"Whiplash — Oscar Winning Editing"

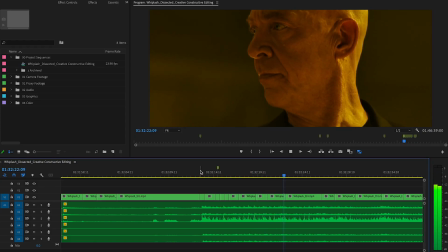(16:50)
Axial cuts done in post are similar to digital push-ins, but instead of smoothly pushing in, it happens on a cut.
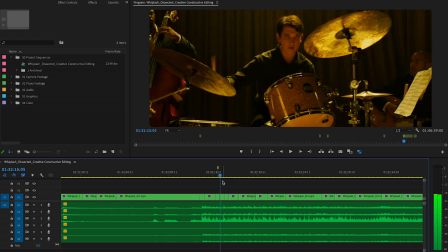(16:57)
They can be used in similar ways as digital push-ins, but the effect is more jarring and noticeable, so make sure that it's the right choice for your edit.
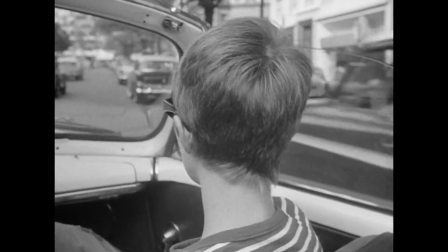(17:06)
Jump cuts can be a style of editing and can also be a tool in constructing moments.
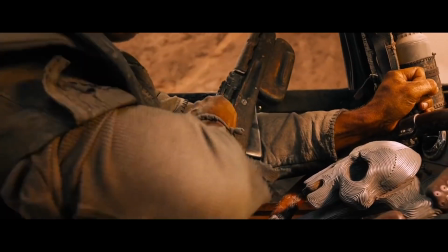(17:12)
One way jump cuts can be useful is with speeding up a shot.
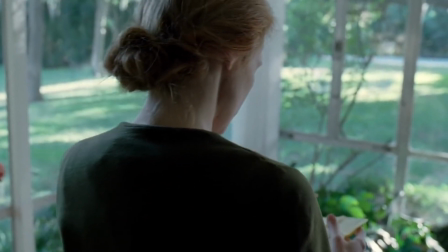(17:16)
Jump cuts can be jarring, just like axial cuts, but if you're careful, you can hide them very effectively, like in these examples.
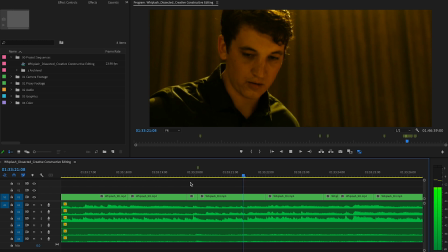(17:24)
There's a jump cut here. There's probably only a few frames cut out.
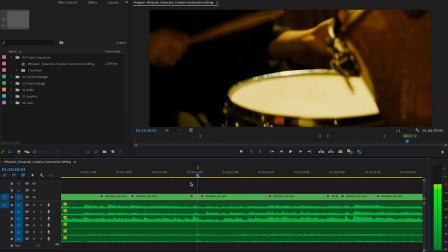(17:28)
I bet they did this so the drumming in the shot would better fit the tempo of the music here.
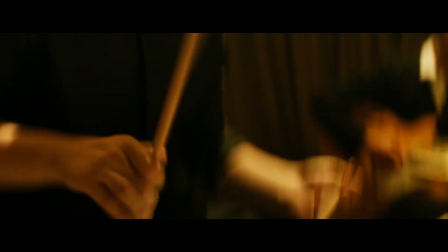(17:33)
We can see the same technique here as well. There's two jump cuts here that are pretty much invisible.
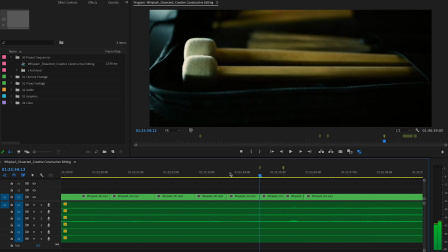(17:41)
This is because the end of the shot and the beginning of the next are almost identical.
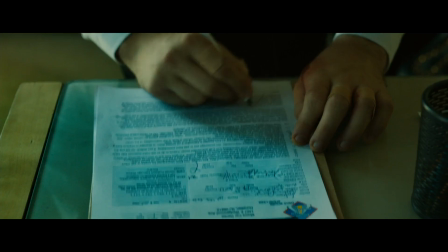(17:46)
Another way to speed up a shot is by speed ramping. Here's an example that uses a jump cut and speed ramping.
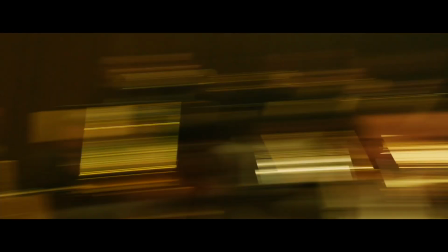(17:53)
Jump cuts can also be used to connect sections from different takes.
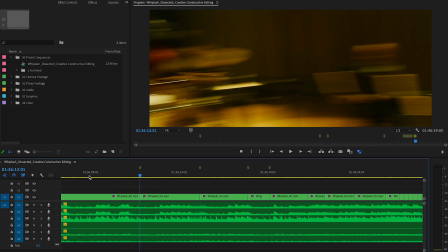(17:58)
If the jump cut is hidden well, these can appear to be invisible. If they didn't have as many whip pans as they wanted for this section,
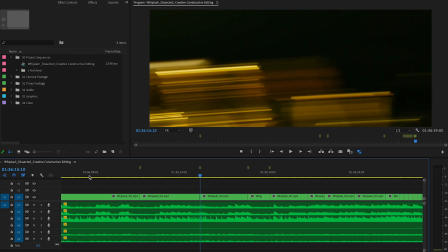(18:06)
I assume that Tom Cross had to use whip pans from other takes to create the illusion that it's all one take.
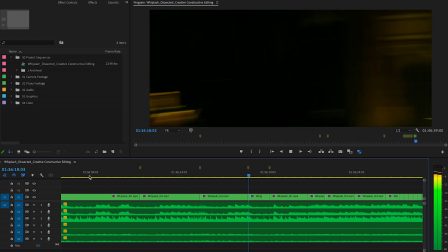(18:12)
There are two cuts hidden inside whip pans. Here's one that's very creative.
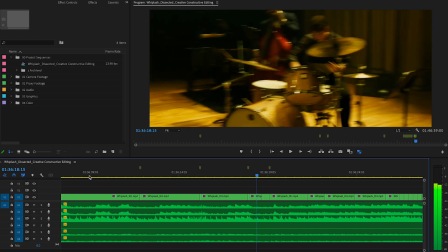(18:17)
There's a jump cut right at the beginning of the whip pan to Andrew. Then there's another jump cut hidden at the beginning of the whip pan back to Fletcher.
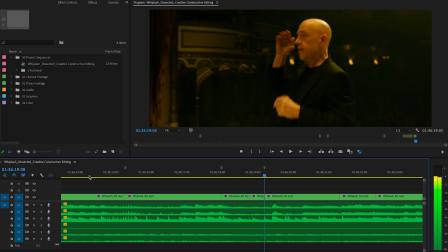(18:26)
And then another jump cut hidden at the very end of that same whip pan. These cuts are hidden very well thanks to the quick motion of the whip pans.
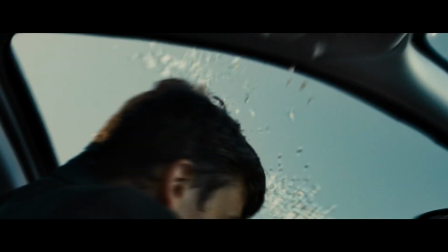(18:35)
Jump cuts can also be hidden to stitch together practical shots with VFX shots, like in this example.
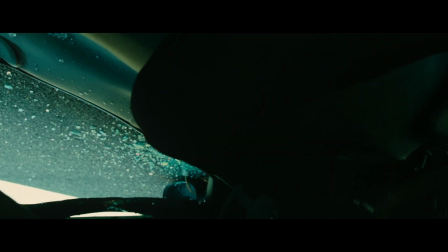(18:41)
There are actually 5 jump cuts hidden very well to create the illusion that this car crash is all one take.
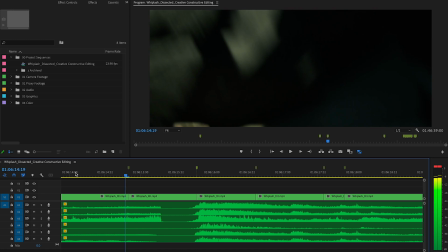(18:48)
The first is hidden in the tilt back up to Andrew. The second jump cut is right when the truck hits the car.
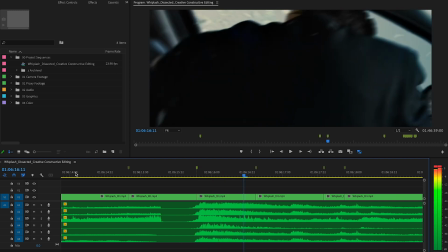(18:58)
The third jump cut is hidden when Andrew's back covers the frame.
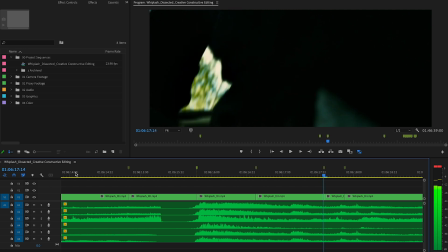(19:04)
The fourth jump cut is hard to see, but it's right here. It's still the VFX shot, but the focus is on the car rolling over. The fifth jump cut brings us to the practical shot with the stunt double in the car.
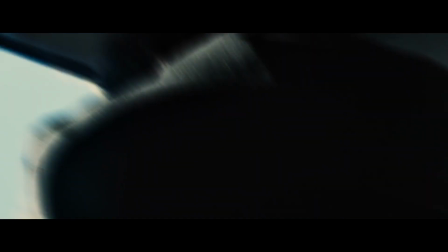(19:17)
The use of both visual and practical effects is what makes this moment feel real, and it's thanks to editing this is possible.
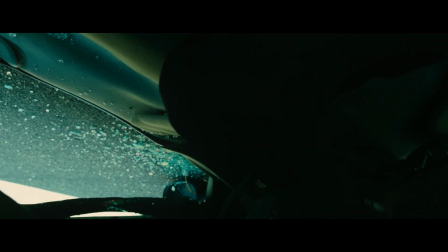(19:25)
That's movie magic right there.
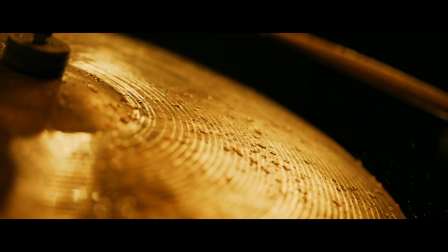(19:30)
Tom Cross's editing transcends film editing, just like Andrew transcends drumming at the end of the film.
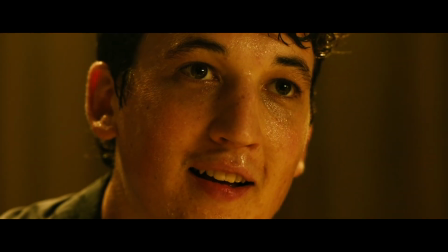(19:37)
That's why I agree that the Oscar goes to Tom Cross, Whiplash.
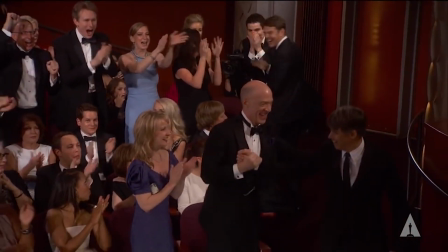(19:41)
This is the first Oscar and nomination for Tom Cross.